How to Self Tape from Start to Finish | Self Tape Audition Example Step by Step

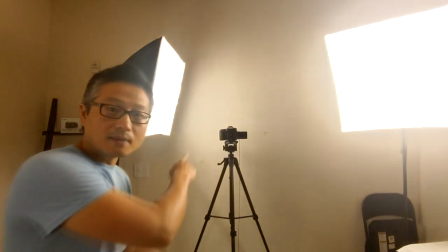220s
So you see the camera behind me and you see my two softbox
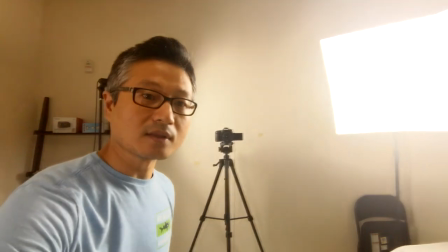225s
lights and then right down here let me angle the camera down is
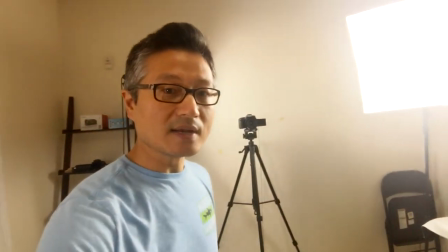229s
my microphone so i have my microphone on a microphone stand pointed right up at me i like to have an external microphone because i want it further away
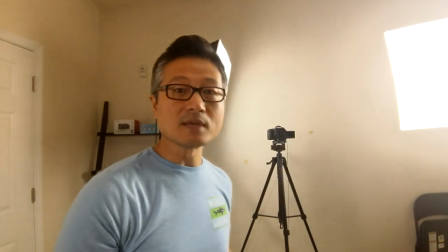238s
from the camera and closer to my face so that when i'm standing right here the microphone is only about two feet away from my face now one other thing that I want you to notice
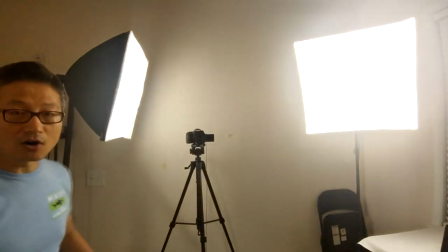246s
with my lights here is that they are at slightly different angles and this is done on purpose because
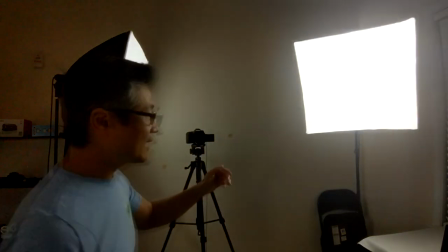255s
when I'm standing here facing the camera I actually want the light coming from my right
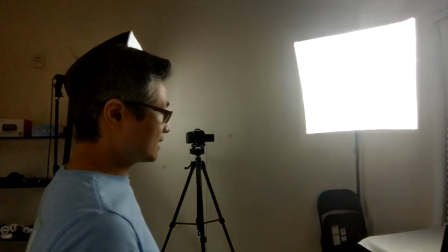260s
to be brighter on my face and the light coming from my left to be a little bit darker on my face.
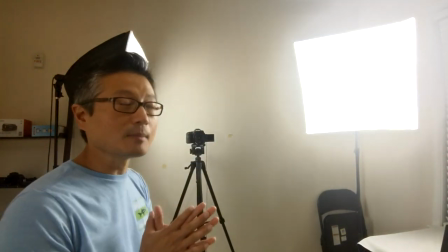266s
The reason for that is I want a little bit of shadow creating a little bit of drama especially for my theatrical auditions.
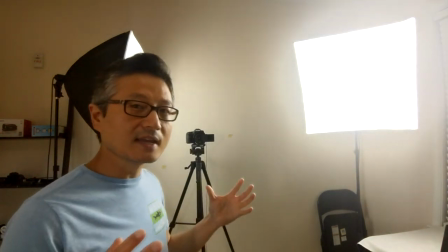272s
You might have seen my other video where I talk about cross-lighting, and this is kind of what I'm achieving here,
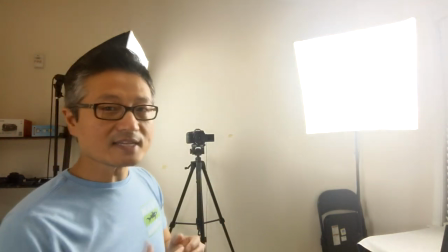277s
where I have more light coming from the front, and then I actually have some light coming from the back,
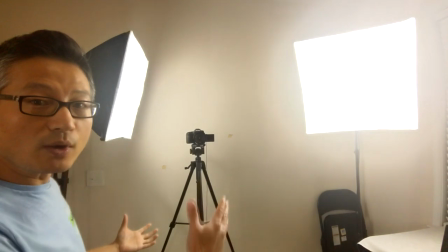282s
which I'll show you here in a second. So this is the front. This is what I see when I am self-taping, and you see my camera, which is my Canon 80D.
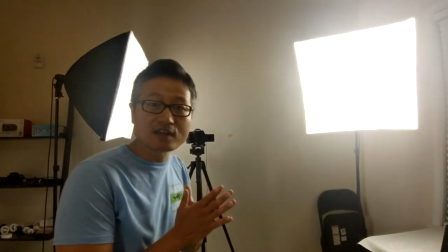290s
You don't have to have a professional camera for your self-tapes.
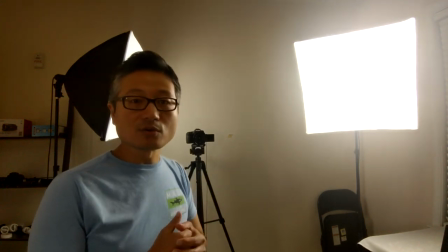294s
I happen to have one, but a lot of people use their phones or their iPads, and they get amazing auditions from that.
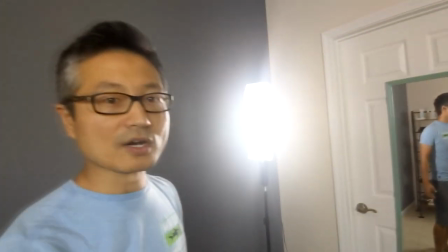301s
All right, let me turn back around and show you this last light here in the corner. I have this, and I'll just show this for a second because it's super bright.
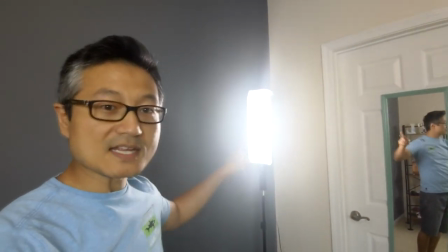309s
I have this as my back light. And when I'm self-taping, that light adds this little edge light along my face and on my hair and then also on my shoulder.
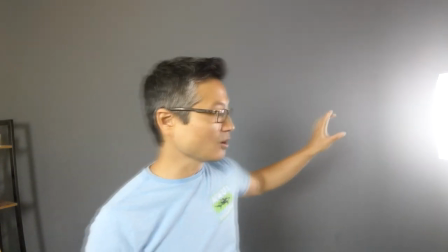319s
It also helps to light the background a little bit as well. So this light, this light in particular, I actually bought for my photography.
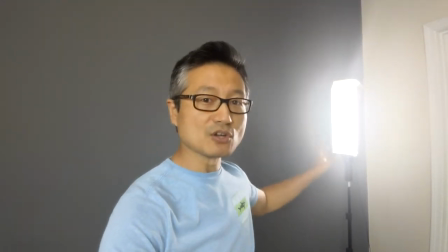327s
It costs like $200. You definitely don't need a light that expensive for a backlight.
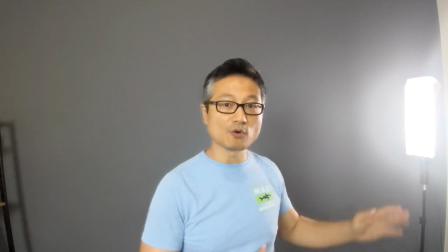333s
I've used just a normal floor lamp before right back here, and it works just fine. Okay, so those are the lights and camera and microphone and the equipment that I use for my self-tapes and just a regular painted wall for my backdrop. Now, I'm ready to tape my audition. However, I am not dressed for the role of an attorney right now, so I got to go put on my suit and tie and come back and get ready to tape all right all right now that i look much more like a lawyer we are ready to self-tape this audition now i know what you're wondering hey kurt where's your reader don't you have to have someone to say the opposite lines for you yes you absolutely do need someone to say the opposite lines for your self-tapes and i don't seem to have a reader here in the room well what do i do i've actually been using virtual readers for a long time now i call someone up via zoom or FaceTime and they just read for me virtually and it makes it super easy and convenient.
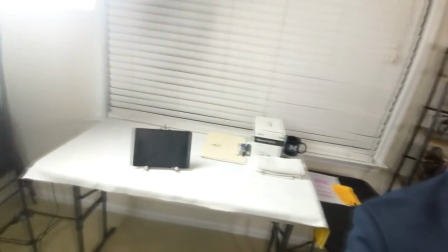389s
So I have my iPad set up right over here on this table and we're about to call up my good friend and wonderful actress Charity Cervantes to be my reader. So let's do it. Hey Charity. What's up? How are you? What's that? The movie that you hope to be reading for. Hey Charity just booked a movie. Well, that's great because we just right before we connected, I was talking about using virtual readers for auditions and how they can be super convenient and they work just as well as having a reader in the room. So the movie that you are about to work on, you use the virtual reader and that reader was me. All right. Best in the business. All right, so you guys might recognize Charity from a previous YouTube video that I did where I interviewed her about her role on Teenage Bounty Hunters. So thank you, Charity, for being here and for reading for me today. I'm going to stop bragging about myself as a reader right now, and we're going to get right to the audition.